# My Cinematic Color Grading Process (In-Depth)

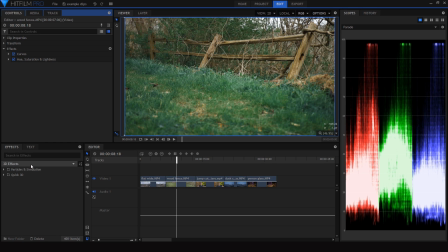12:15 And we can even take that color contrast a little bit further by using the teal shadows again, and as you can see, that's just going to add a little bit more contrast in the back here,
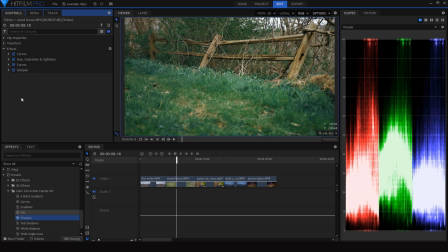12:28 and then I'll finish it off with a sharpness effect. And there we can see our original clip followed by the grade that we did.
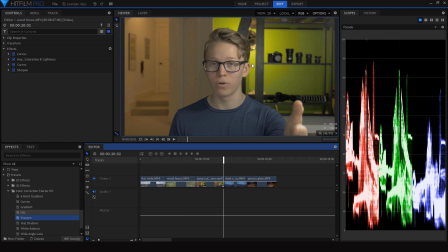12:37 Quite a big difference, but I think it looks pretty cool. So I thought if you wanted a good understanding of how I color grade my footage, it would be only fitting to use an example from one of my tutorials. This is just the usual shot that I use for the voiceover in all of my videos.
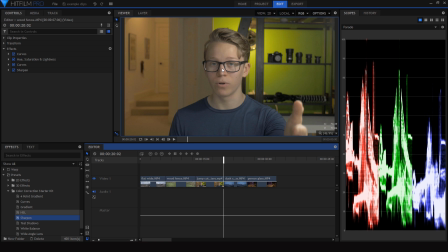12:56 So I'm going to show you how I color grade this. It's different for every video, I must admit, but I have a sort of a thing figured out. Sort of. So for this shot, I'm actually going to start out with a white balance adjustment since I have a few different color temperatures of lights.
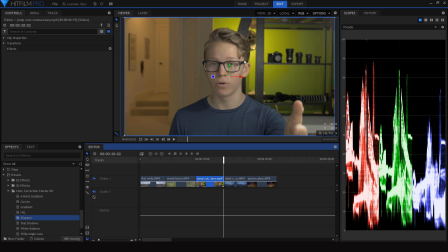13:13 This one's obviously very yellow, whereas the light on my face is a white umbrella light, and this light in the back that's lighting this wall has a bit of an orangish tint. So before I adjust the brightness and contrast, I'm just going to use this white balance effect
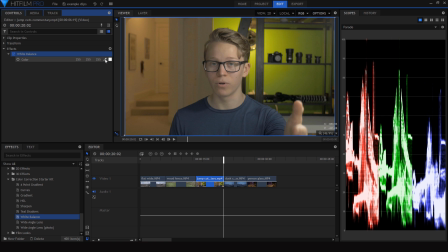13:28 and drag this eyedropper to somewhere in the frame that should be white. So this desk behind me is supposed to be white, so if I drag it back there, it's basically going to fix the white balance and get it to where it's accurate by shifting that to where it is actually white.
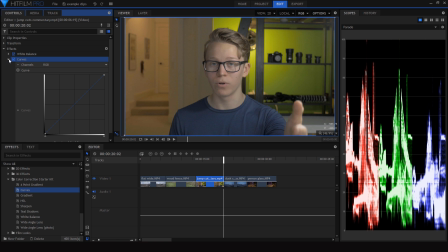13:45 So now I can move on to curves, just drag that onto my clip, and as we can see, there's a little bit of peaking in the highlights. Bring that down just a tad, as well as a little bit in the shadows, which I'll bring up a bit.
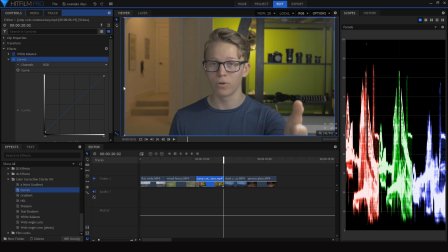14:00 Now, since this is a pretty bright exposure, I'll start with the shadows, bring that down.
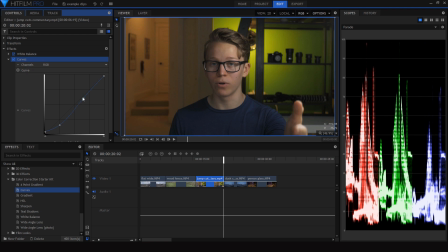14:07 Obviously that's way too dark, so I'll compensate by bringing the highlights back up
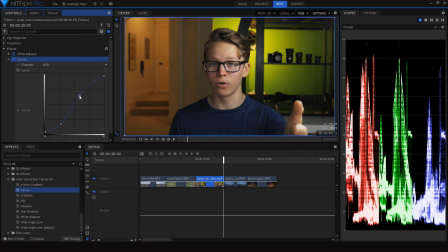14:13 and just fiddle with these, get it to somewhere that I like. I think that looks good enough, not great, but good enough. One thing that I don't really like about this setup is that there's definitely an imbalance of the lighting on these two sides.
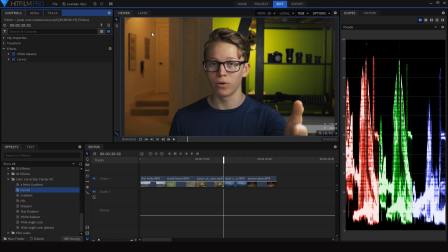14:33 So this side over here, I like having the light on back here, but it's a bit bright as compared to the shadows on this side of the room.
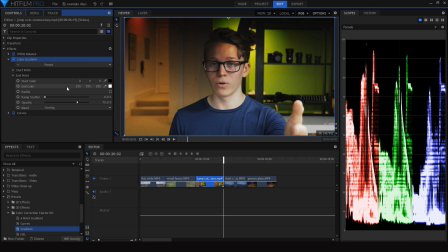14:40 So I'll just add another color gradient before the curves effect, set the opacity to 50%,
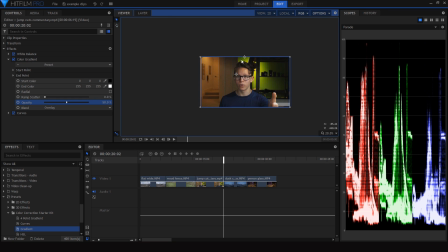14:48 and I'll use that to kind of darken that side of the room.
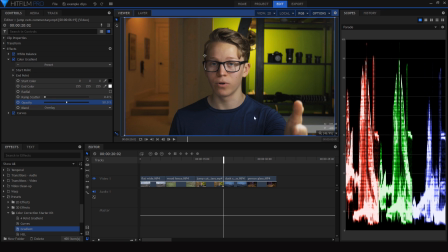14:55 not too much, but just evening out the lighting over there. So that's a bit more balanced effect, and we're kind of toning down the distracting highlight back there and bringing the attention back to my face.
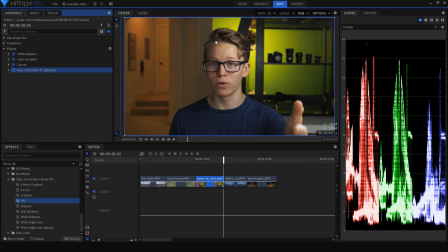15:10 Now we need to move on to HSL, and there's one important thing that we need to use HSL for in this shot, and that is the disgusting bright green wall in the background.
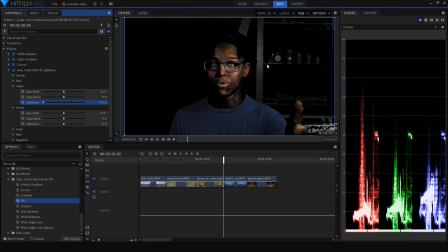15:22 So I'm going to use the yellow and green because, as we can see, we have both of those going on as part of that wall.
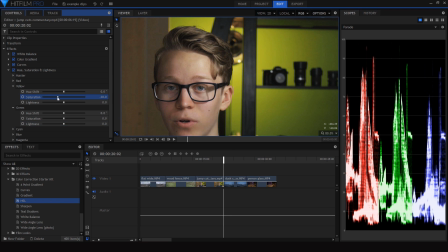15:30 So I'm going to start out with the yellow. I'm going to desaturate it a bit, and then I'm going to desaturate the green as well. And what I want to do with this wall is make it a little bit less of
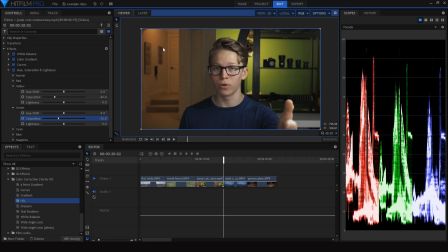15:44 a green because I don't think that fits into the color scheme of the rest of the shot.
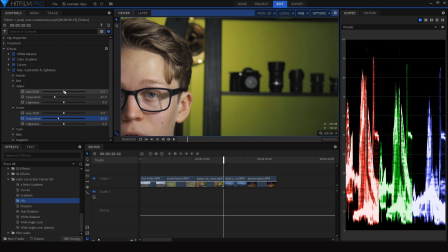15:49 I want to make it a little bit more yellow, a bit more orange. So I'll shift that yellow over a bit. As we can see, it gets closer to red, and then I'll fix that awful
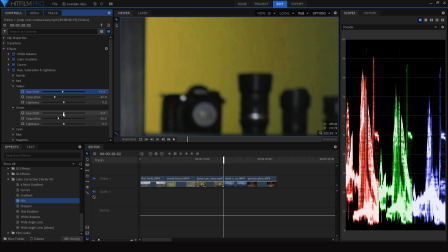16:02 the imbalance of color back here by shifting the green as well to match it.
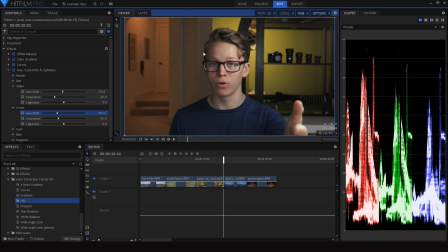16:10 As we can see there, that's pretty good, but it's definitely messed up the skin tone.